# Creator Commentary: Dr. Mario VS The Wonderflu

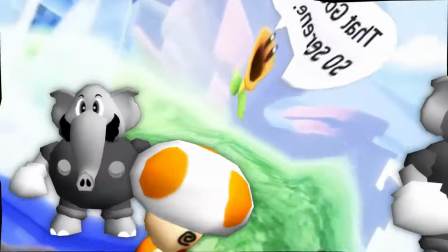16:29 Just for kicks, this is what the talking flower should sound like.
"Yo man, you alright?"
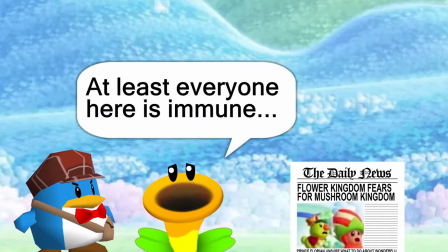16:34 If you paid enough attention, you could tell from the montages that Pennington was going around questioning everyone.
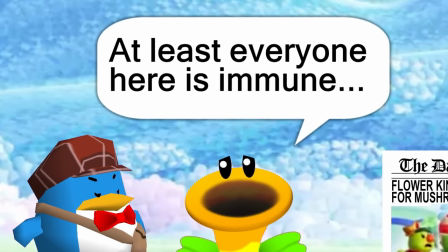16:40 He was going around interrogating them for answers. The talking flower tells him that everyone in the Flower Kingdom is immune.
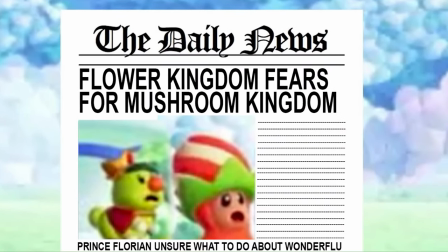16:47 Since this was before Mario Wonder came out, you can tell that the newspaper is of very bad quality, and the picture of the Poplin and Prince Florian, I took it from whatever source I could find. I didn't have very many good sources at the time. Oh yeah, here's some more differences between the talking flower voice I used and the correct talking flower voice.
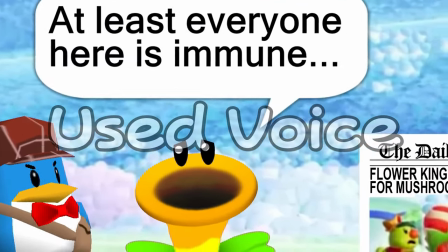17:06 "At least everyone here is immune." "At least everyone here is immune."
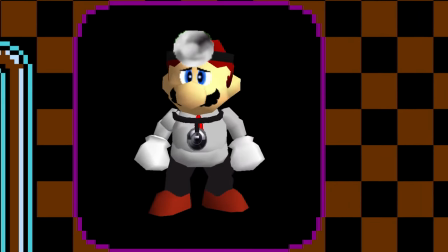17:10 As Dr. Mario and Luigi struggle to try to cure the Wonderflu, just as the virus thinks it won,
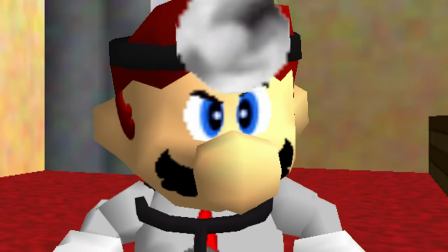17:17 just as things look their darkest, just when you think Mario and Luigi have tried everything,
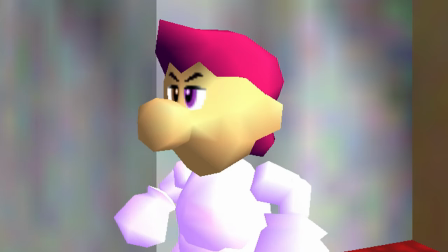17:22 just when you think Dr. Vild is giving up on them, Mario gets an idea.
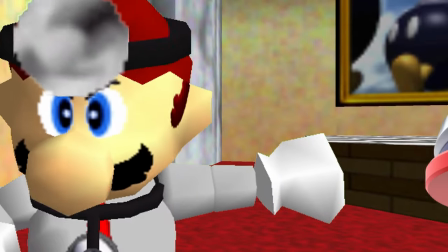17:27 He realized the Wonderflu is made up of things and essence from the Flower Kingdom, so of course he used power-ups from the Flower Kingdom.
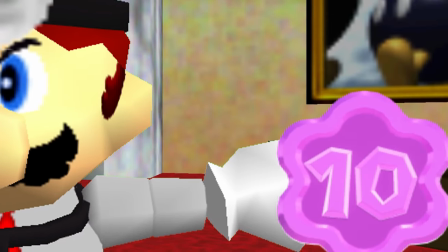17:34 Power-ups and other forms of essence that come from the Flower Kingdom. If you pause at the right time in the video, you'll find another Easter egg in the video.
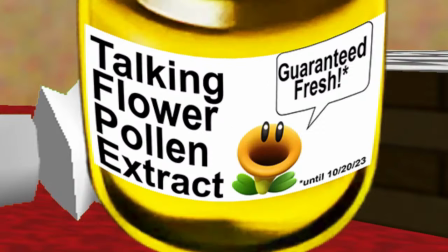17:42 One of the things Mario adds to the Wonder Vitamin is talking flower pollen extract. If you look closely at the label, you'll see that the extract itself is guaranteed fresh until October 20th,
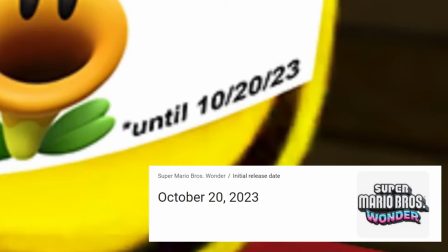17:54 2023, the same date as the release date for Super Mario Bros. Wonder.
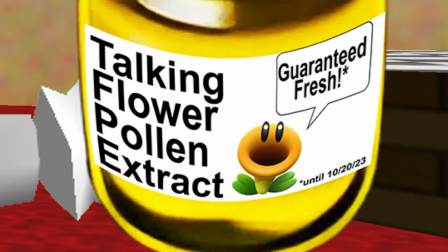17:59 Hopefully Mario used the extract because that extract has long since gone bad.
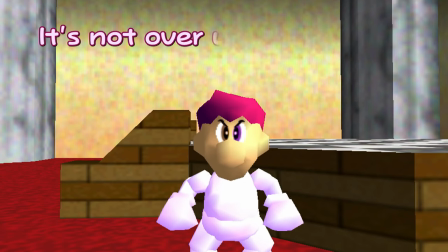18:04 Finally, the Wonder Vitamins work on the viruses and take them out. But Dr. Vild won't be convinced until the Wonder Vitamins actually work on a person.
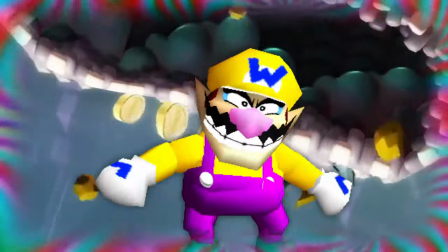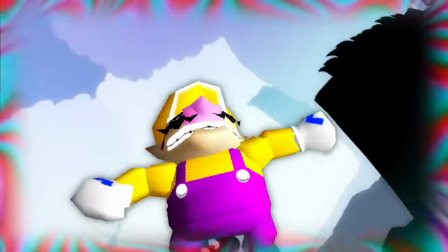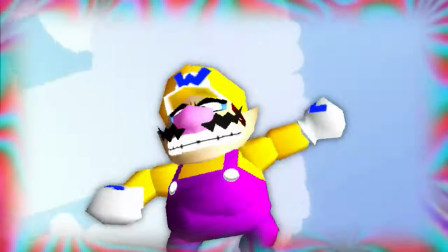18:27 Oh, sorry, haha, I was playing that backwards. But yeah, we get to see and experience what Wario is seeing and experiencing, which is the Wonderflu,
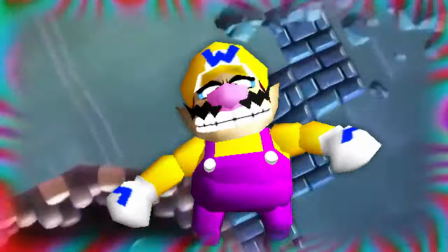18:36 of course, with the funny Wonderflower music playing backwards, and Wario doing a bunch of his voice clips.
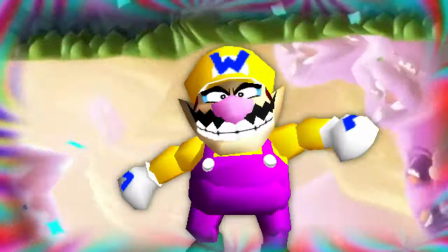18:42 "Hurry up!"
The last thing Wario says in this scene is, "Hurry up!"
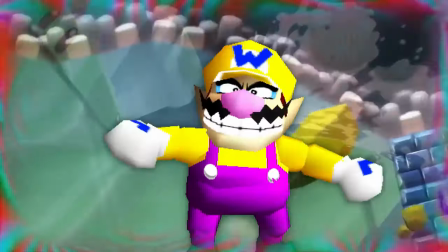18:46 That is Wario secretly telling Mario and Luigi to hurry up with the cure.
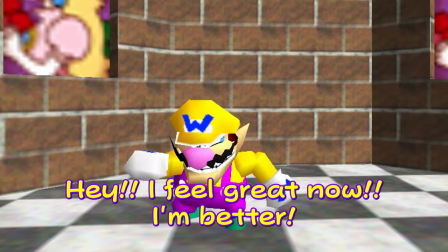18:51 It was no coincidence that I put it there. Anyway, the pills work and Wario is cured, so now everyone's happy.
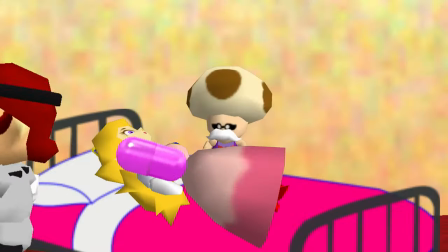18:59 Everyone. Well, except for Dr. Vild, who's surprised. So now Mario goes around the Mushroom Kingdom curing everyone who's been hit with the Wonderflu.
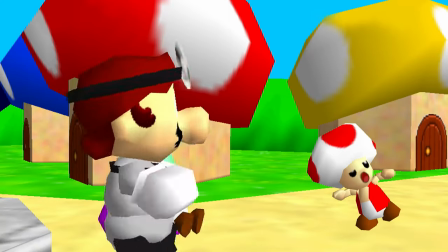19:07 If you pay close attention, the color pill that each character is hit with resonates with what type of Wonderflu they have.
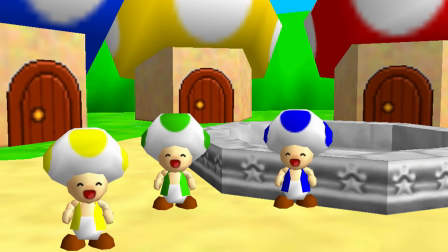19:13 Purple means they got the trippy parts. Gray means they're seeing elephants.
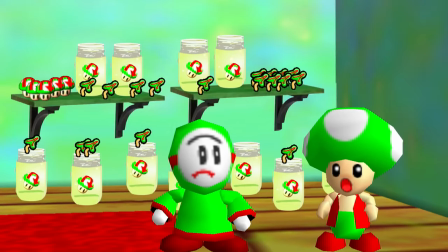19:17 And Tyll'a means that they're acting rather suicidal, or they feel that way.
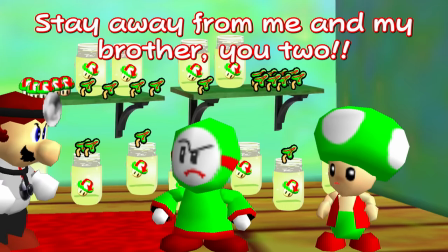19:22 It all depends on what I feel each character experienced. Mario even sticks it to Reverse Bandit and Reverse Toad.
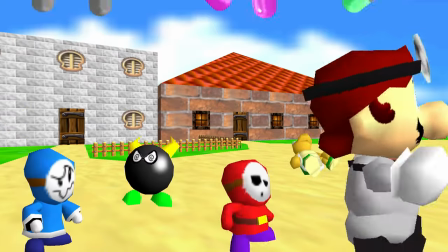19:27 We get to see Marjo, Marco, Mawai, and Jolamine one last time. So yeah, Princess Peach was mainly just having hallucinations.
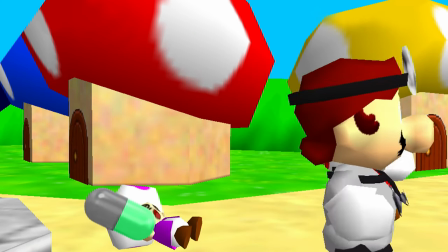19:34 These two Toads were seeing elephants and having thoughts of suicide. Trippy and thoughts of suicide, purely Trippy.
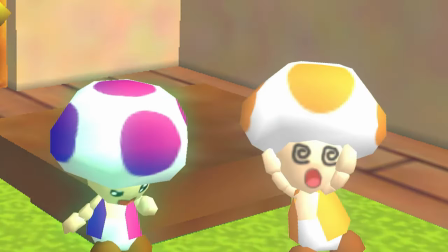19:39 Trippy plus elephant. Oh, and the orange Toad was only seeing elephants. And the Toad next to him in the PC port, he's called Bi-Toad for some reason.
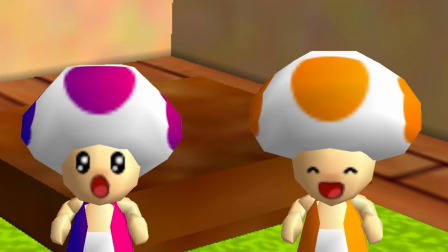19:47 So I went with all green because an almost unnoticeable reference to how some types of people contemplate suicide.
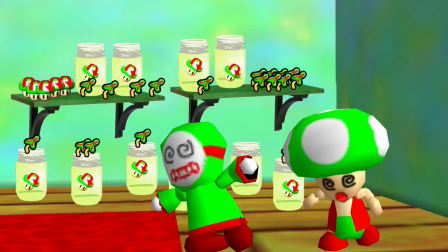19:53 Not gonna get into that. B plus elephant, and so on and so forth.
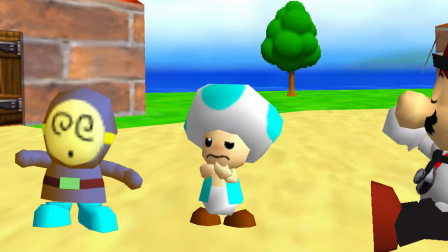19:56 With how I made the light blue Toad, Cyrus, and the orange Toad, Owen, really like each other and really be good friends during the editing process,
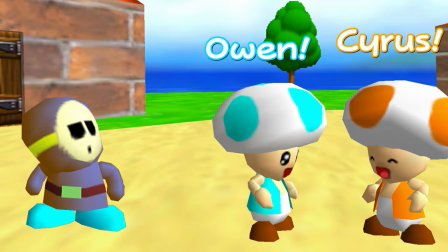20:04 I decided to make them a couple to add some realism and uniqueness to this world, like the good Mario RPG games do.
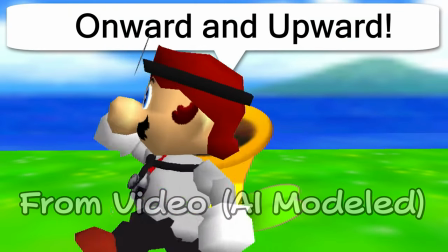20:10 Oh yeah, can't forget this.
Onward and upward! Onward and upward!
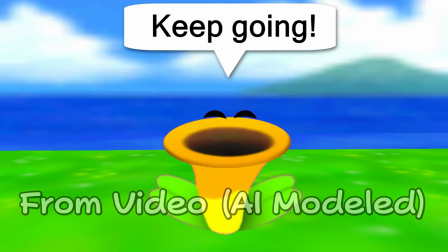20:14 Oh, don't worry, I'm real. Keep going! Oh, don't worry, I'm real.
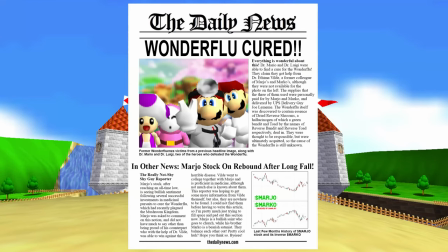20:20 Keep going!
Finally, near the end of the video, we get another newspaper saying the Wonderflu is cured and everything's good now.
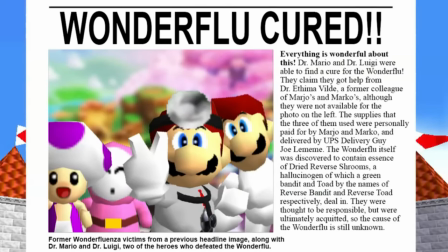20:27 Which, like the other one, you can pause in order to read everything it says, including some information about Marjo and Marco.
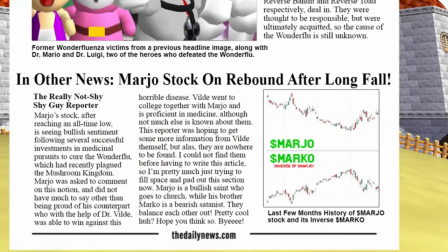20:33 Did you know that they have their own stocks? That's how rich they are. If you know how stocks work, then you get it.